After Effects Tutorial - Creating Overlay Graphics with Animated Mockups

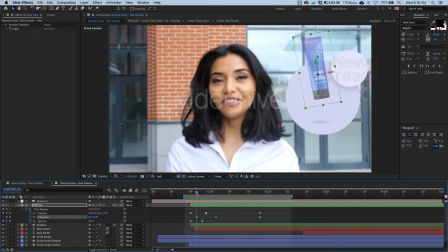And another one over here. Now, as it's dropping in, I want it to be completely straight.
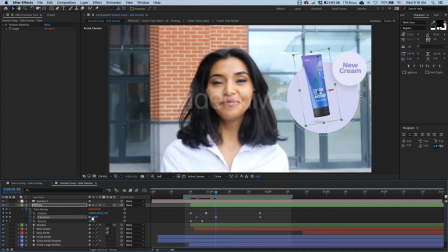And as it hits the ground, I want to tilt it. And maybe minus 14.
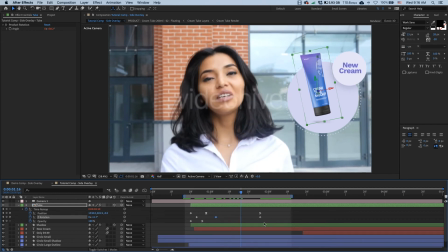And that should give it some nice weight. And I'm going to ease these guys.
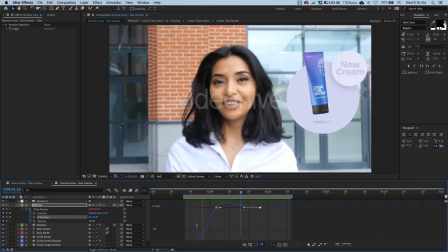And let's see how it looks. Yeah, you see that?
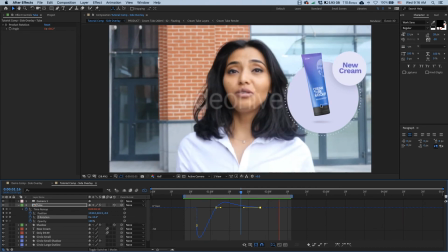It's such a subtle movement, but it appears so much more natural right away. And finally, I'm going to give it some 3D rotations.
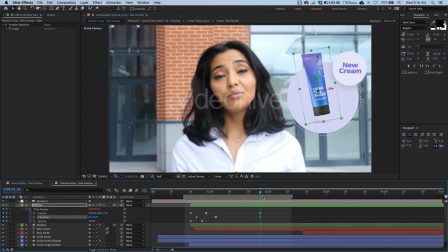So let me just do this real quick as you've already seen it done before. And there it is. Again, very subtle, but you can see this change in this highlight, which gives it this realistic sort of 3D look.
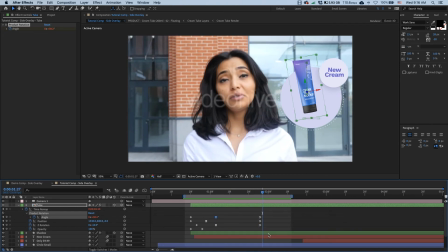Okay, so that's our tube done. And another thing I want to do here is tweak its shadow.
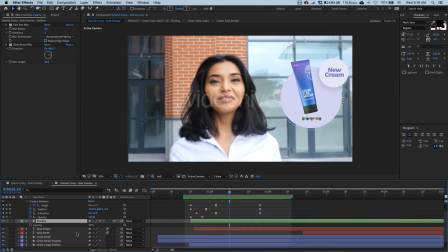So T for opacity. And let's keep its opacity as it is over here.
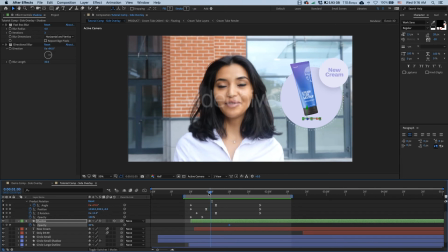Then as the tube drops down, we make the shadow more intense. And finally here, we fade it out. Let's ease them and...
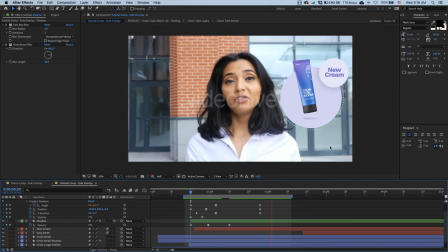Okay, that's all I needed. Okay, so that's our intro done. And the last thing remaining in this shot is that 360 rotation.
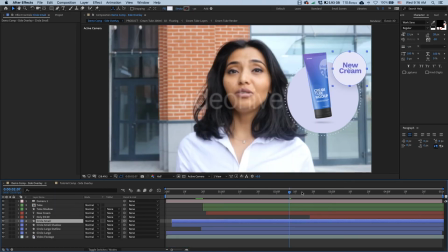So let me just quickly check the timings for that.
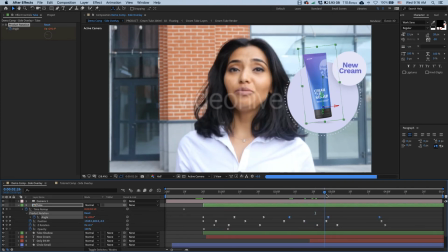So it starts a little after 2 seconds, does a full turn just before 3,
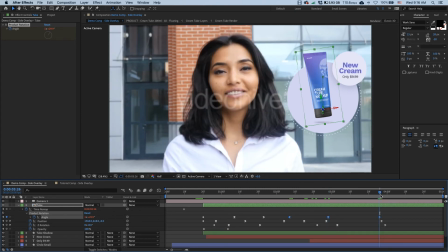and then bounces back here at before 4 second mark.
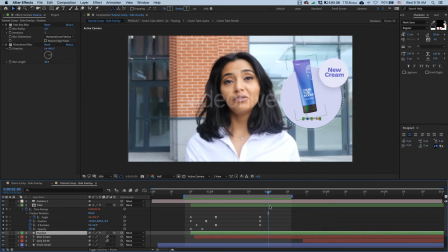Okay, so over here I create a new angle keyframe.
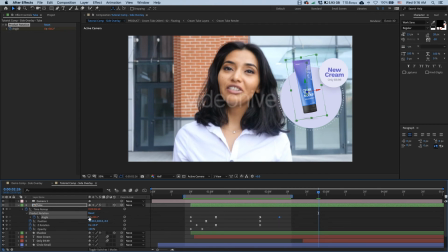Just before 3 second mark, I add one extra rotation to it, meaning it will rotate full 360 degrees.
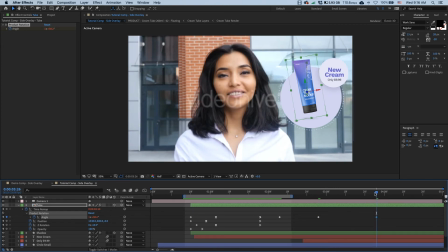And then I copy that keyframe once again over here where I want it to settle to its final position.
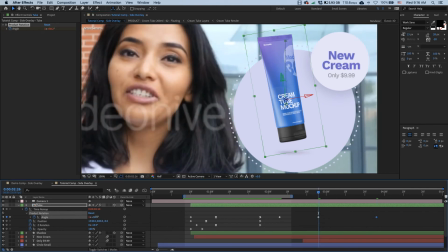And then here we're going to overshoot this to something like this. Let's set up all of our easing and tweak these guys like always.
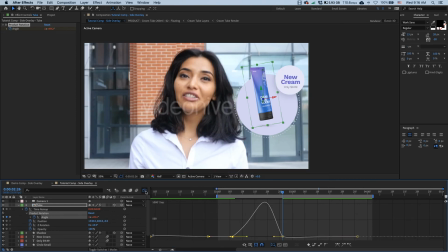So it starts slowly, overshoots, and then slowly comes to its resting position.
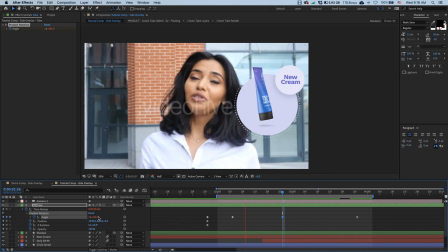And let's take a look at how we've done at it. Oh, that's looking very nice.
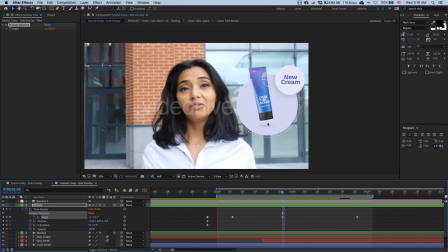And nice, but again, I feel like it's missing some weight. So let's animate its position.
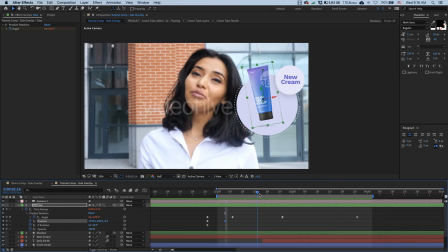And then here at the start, we're going to give it something known by most animators as an anticipation moment. And it's where the object prepares for its action. So I'll move it lower.
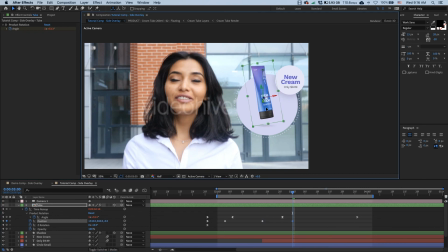And then here, I'm going to move it up a little bit. And then I'm going to copy its final keyframe over here.
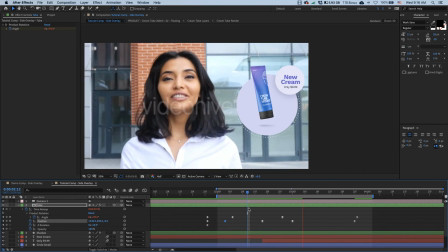Let's set up all of the easing, and there you go. Such a simple, small thing, but adds so much liveliness to it straight away.
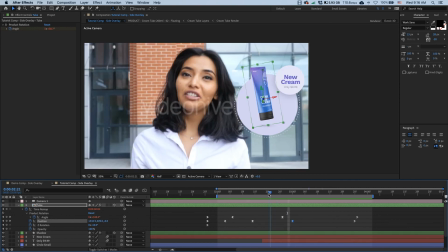And then finally, I'll give it some rotation on its Z-axis here as it jumps up and hits that peak sort of moment.
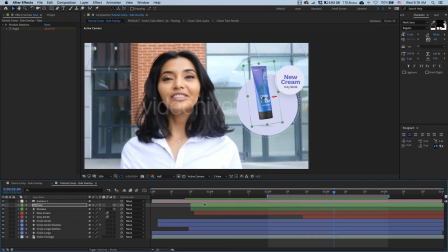And let's just preview the whole clip.
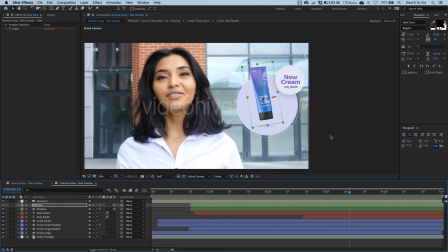Okay, and so there you have it. That's two different scenes with our mockups added and fully animated.
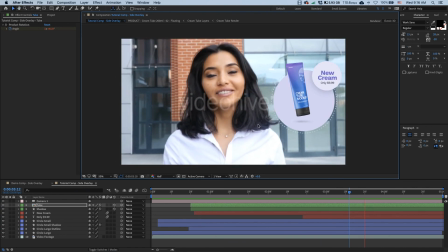As I mentioned, I'll package up this After Effects project so you can download and play around with it.
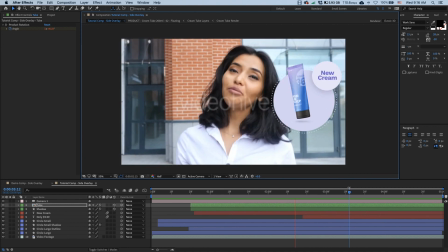Now, mind you, I'm probably going to have to strip out all the 3D mockups as well as the video backgrounds and replace them with some placeholders. But other than that, everything else should be there.
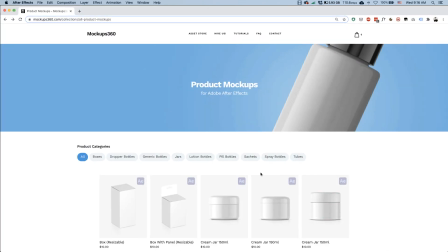And if you need any 3D mockups, you can find a bunch of them on our asset store over here.